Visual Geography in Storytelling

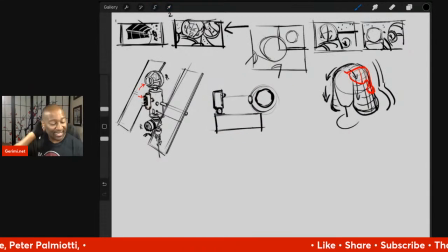wireframing approach has been indispensable in figuring out how anything is put together. You can use it on landscapes, vehicles, people, what have you. Hang on.
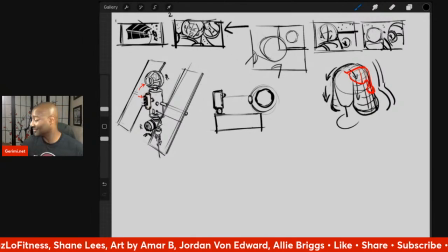It's a flash flood alert. Right by my microphone.
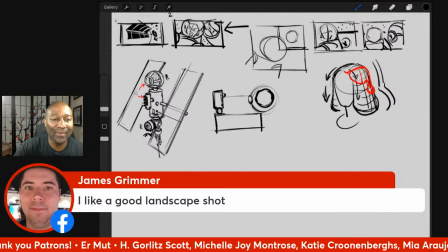Let's see here. James says, I like a good landscape shot.
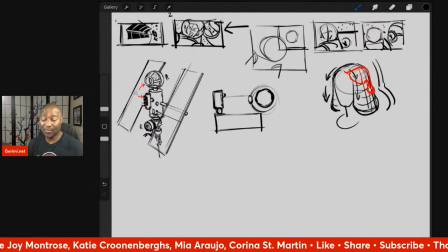Yeah, you know, me too. Landscape is one of those things that I never paid as much attention to because I wasn't interested in it when I was younger. I mean, I think now in life that there's so many things I want to know and don't have enough time to study.
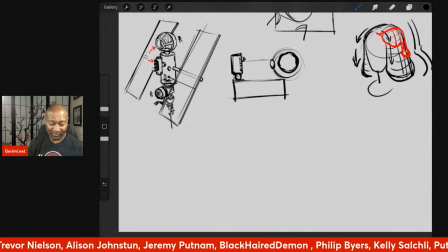But I wish I had studied when I was younger. All right, so now I'm switching back to another diagram. And this is just me going back to the space station as I currently have it.
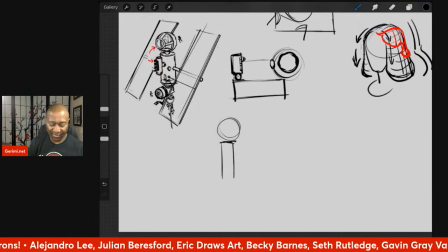And trying to figure out if there's a way if I am here and the window is there,
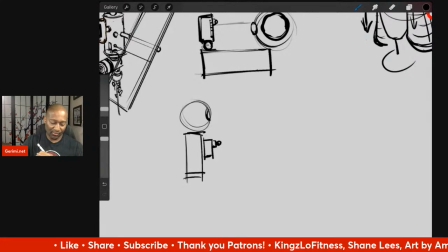where does the camera need to be in order to show the dog in the window? So if I have a camera basically right here close to the astronaut,
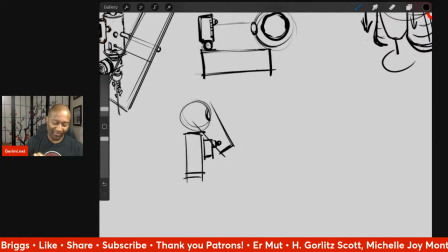will that give me the shot that I want?
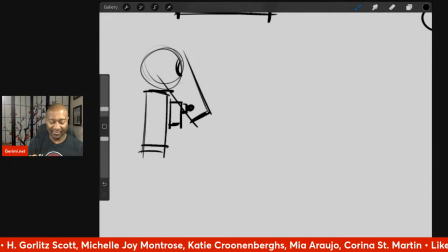And the answer is kind of. When I say kind of,
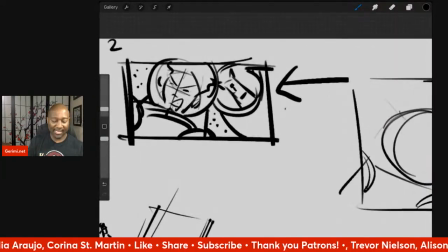the reason why, again, I come back to this shot that I really like is that it very clearly describes the situation, which is space,
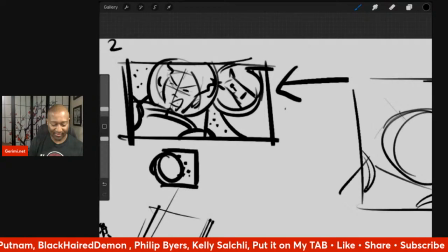person in space, safety. So the dog is in safety, the astronaut is in space.
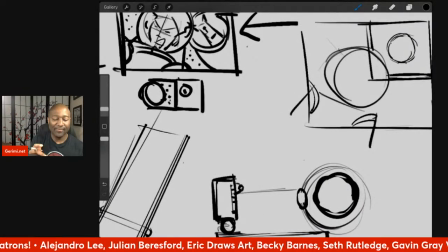And having that clearly defined, this shot to me tells me everything I need to know about what's currently happening.
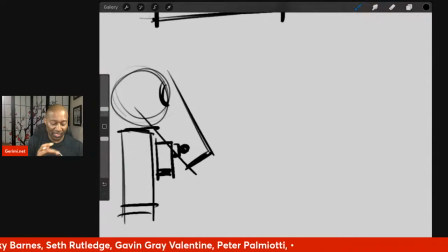Changing that shot now, when I'm looking over here, what I'm getting is
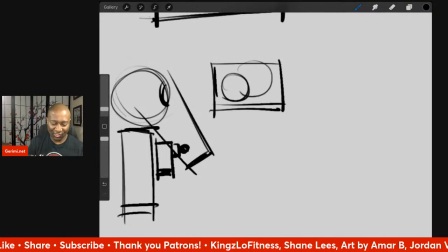astronaut, space station, and then space. So I can still get the dog looking over the shoulder.
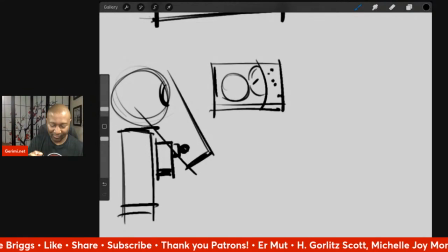And I can still get the astronaut close up.
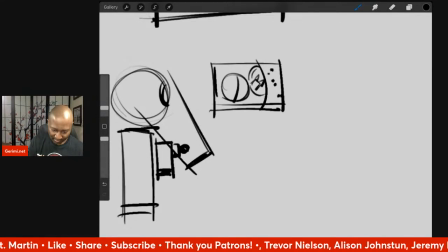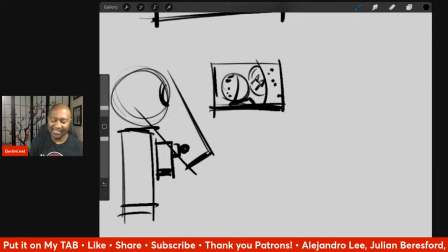But what I lose is that sense of isolation. And by isolation, I mean,
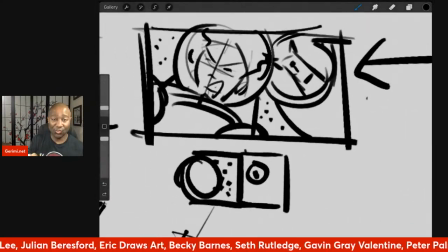go back up here, that character being surrounded by space and then having safety off to the side.
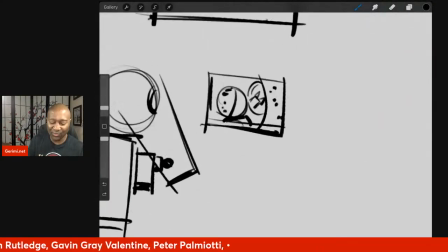On a subconscious level, that's what that shot communicates to me.